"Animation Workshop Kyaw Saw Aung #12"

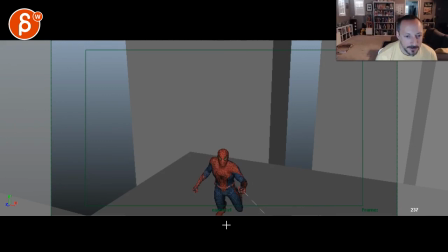[20:49]
And then as he jumps, it's very magical. He just has, he goes down, anticipates, that's good, right? And then he pushes off. But then during all of this, there's no change in the upper body and the head. It just kind of floats forward. He's done pulling himself forward with this arm.
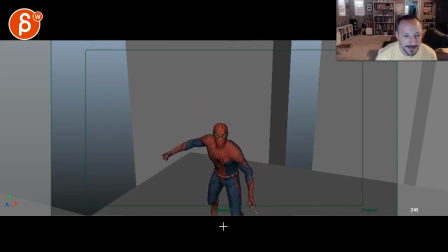[21:07]
This leg is just kind of stuck. He brings his arm back, and there's something in the shoulder, but there's something in the chest as well, which is good. But there's no really an influence on the head. The head orientation is always the same.
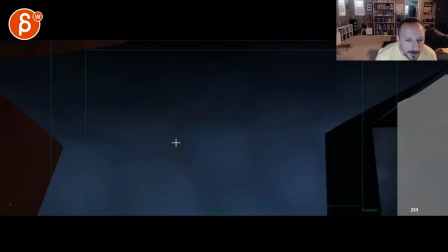[21:25]
And that punch is kind of on the side. And I don't know what that is. Is that now his fist or the chest?
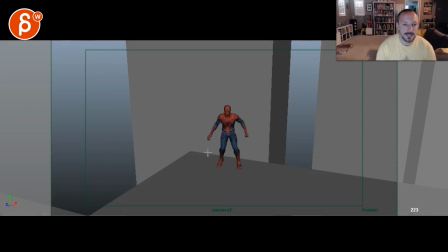[21:32]
You know, there's something where he would be... Even this seems very default, where I would bring one leg forward, one leg back. So he's a bit more... He's a bit more ready like this and goes back. And then you can turn him, and then you can take one, two, and then a bigger down, and then...
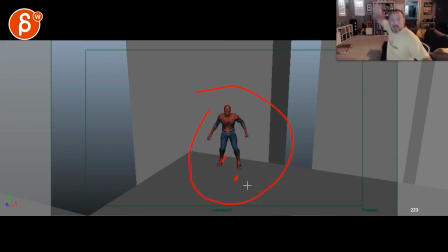[21:48]
Like a bigger silhouette, like change in the body and in the head orientation for the punch, and then forward where the whole body changes and the head and really punch the center of the screen. So in my camera, it will be into a punch into camera.
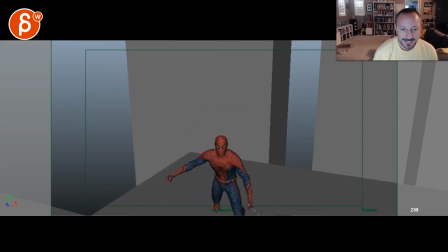[22:04]
It just seems all very, very relaxed here. Bloop, bloop, bloop, boom. So not a massive fan of this. But I think, again, it has potential. I would just kind of push the poses, give this a bit more hero pose at the beginning,
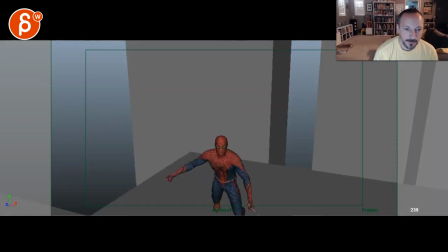[22:22]
a bigger change in terms of upper body and the head, especially when he's jumping. You know, he could be standing like this, gets ready, down, and then he leads. Is he leading with the head? Is he leading with the chest? Or is he exploding with his arm back?
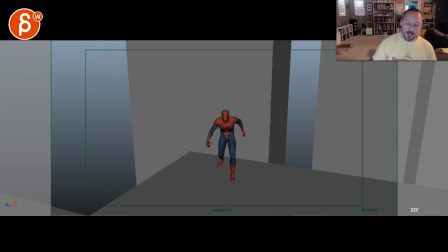[22:39]
Is his arm leading for an anticipation into the punch? So you kind of look at that idea of what you want to do here. And even the web could be, the spider web thing could be, he's getting ready and it's more like a bigger reach.
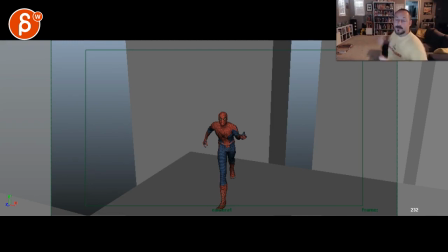[23:00]
And then a really big pullback to get a swing forward. I mean, it just feels like everything feels kind of timid. I think you can just push the posing more. Alrighty, hope this helps. Thank you. All right. There's an email, you can sign up, you can start whenever you want, you can submit whenever you want, you get 16 submissions. Either way, a like and subscribe would be awesome. All right, thank you.